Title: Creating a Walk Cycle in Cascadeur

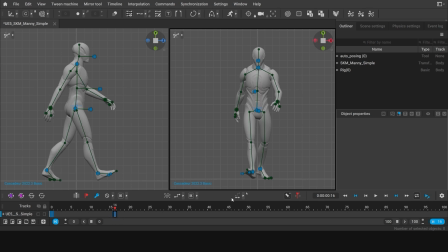[4:15]
You can limit the working area on the timeline down to this key by using this button. Then go to the point controller mode. Select every point in the character. Open the mirror tool menu and set the mirroring plane.
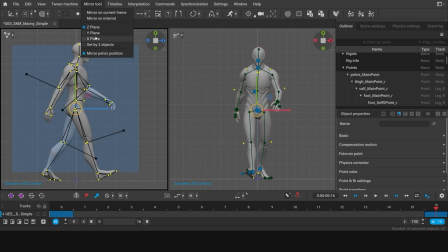[4:31]
My character is oriented along the Z axis, so in my case, X should be the right choice for the mirroring plane. If your character was initially oriented along the X axis, you should use the Z plane instead.
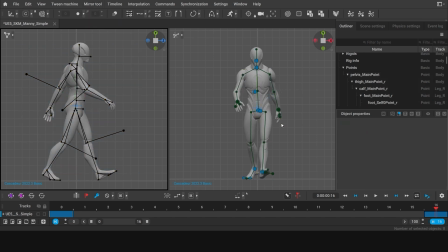[4:46]
Select mirror on the current frame. And as a result, we have two contact poses for one step. Let's add interpolation between them. I choose Bezier. Now we already have something that sort of resembles a step.
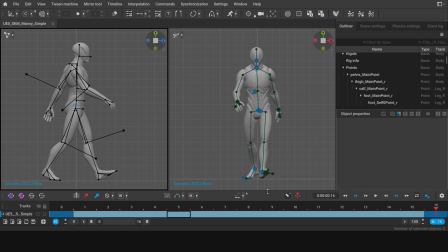[5:01]
Now we need to change the interpolation type for the character's arms. select the track with the arms.
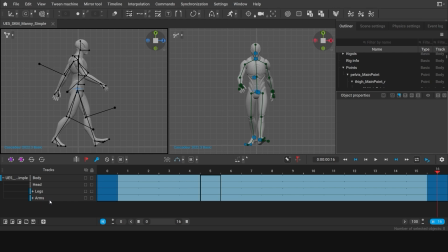[5:08]
If your scene does not have tracks for various body parts, you can quickly add a new track.
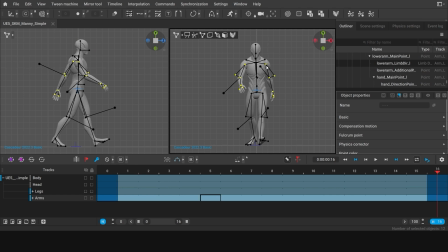[5:14]
Simply select every point in the arms and click this button. So click the title of the track that contains the arms to select every frame on it. Then open this list that contains the types of kinematics and select FK.
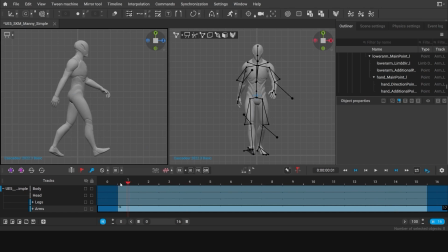[5:31]
The arms no longer bend in their elbows and move in a more natural way.
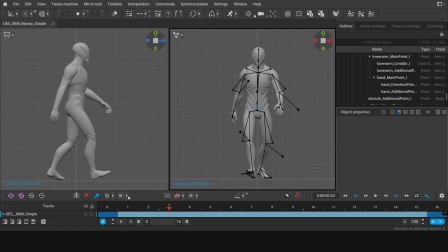[5:37]
Now we can once again fold the track list. Now we can create a new key between the two contact poses. In our case, we'll place this key on frame 8. By the way, you can quickly check how many frames there are between the keys by border selecting them.
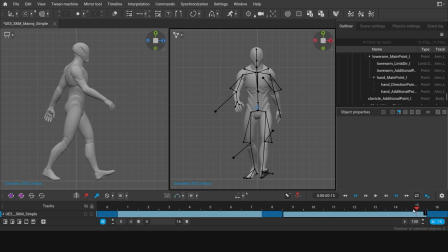[5:54]
Here we have 7 frames on each side. So now we need to make a few corrections to the pose in the new keyframe. First, we need to re-enable the auto-posing mode. This leg should be on the ground, while this one should be in the air.
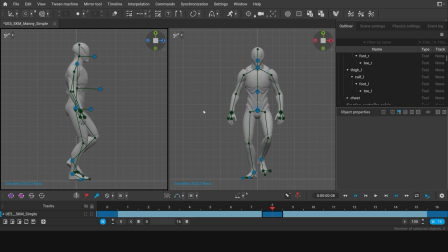[6:13]
Keep in mind that in this pose, you'll need to move the character's torso up a little, so the character won't be walking with their legs half bent. When we walk in real life, we constantly move up and down a bit with each step. So if we check any point of the body or the head, we should see a wave-like trajectory.
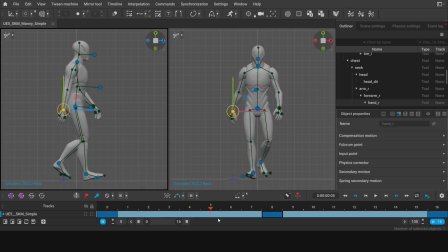[6:34]
We can also make some corrections to the arms' positions in this pose. The arm that moves forward should be completely straightened out. The arm that moves backward could be slightly bent at the elbow.
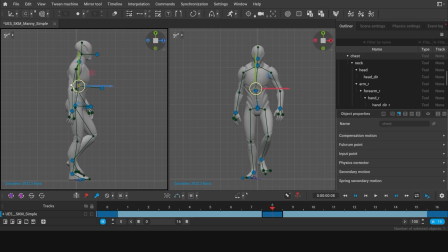[6:49]
You can also give a very subtle tilt to the character's head and torso in order to make the body look more expressive. Now let's play back our animation. This already looks a lot more like actual walking.
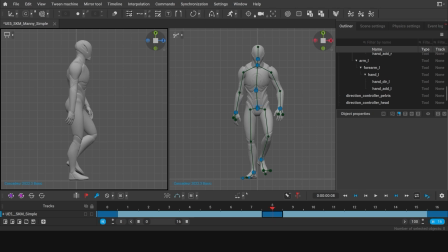[7:02]
Now there's only several finishing touches left to add. Let's create another keyframe between frame 0 and 8. We'll put it on frame 4. On this key, we'll need to make some fixes to the character's feet. The forward leg should already be completely on the ground.
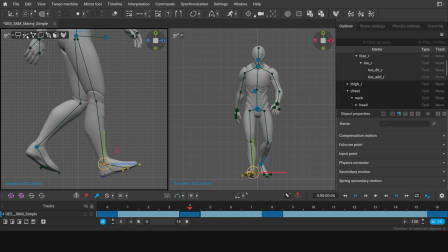[7:19]
Select the point of the foot, go to the point controller mode and right-click the heel point, so you could rotate the foot around the heel. However, look at the knee. When I rotate the leg around the heel straightens, and eventually it straightens a little too much, causing the pelvis to move.
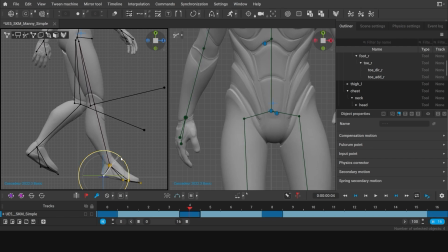[7:38]
To avoid that, we'll have to lower the character's body a bit on this key. Press Ctrl-Z to undo the changes first, then move the character's body down a bit, so that the knee would bend slightly.
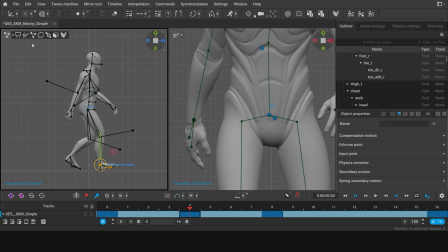[7:51]
Then finally, I can place the foot on the ground so that the leg would be straightened with the pelvis point remaining in place.
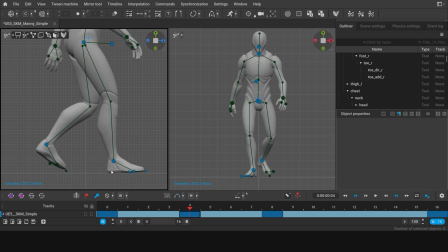[8:01]
Now we are done with this leg. At the moment, however, the other leg doesn't move quite right. Notice how it starts to move forwards right away, while really, on this key, it should be going further backward.
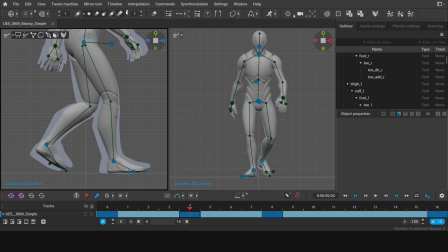[8:15]
Enable Ghosts and select the Neighbor Frame mode. You also need to click this key icon, so it will only show ghosts for the keyframes.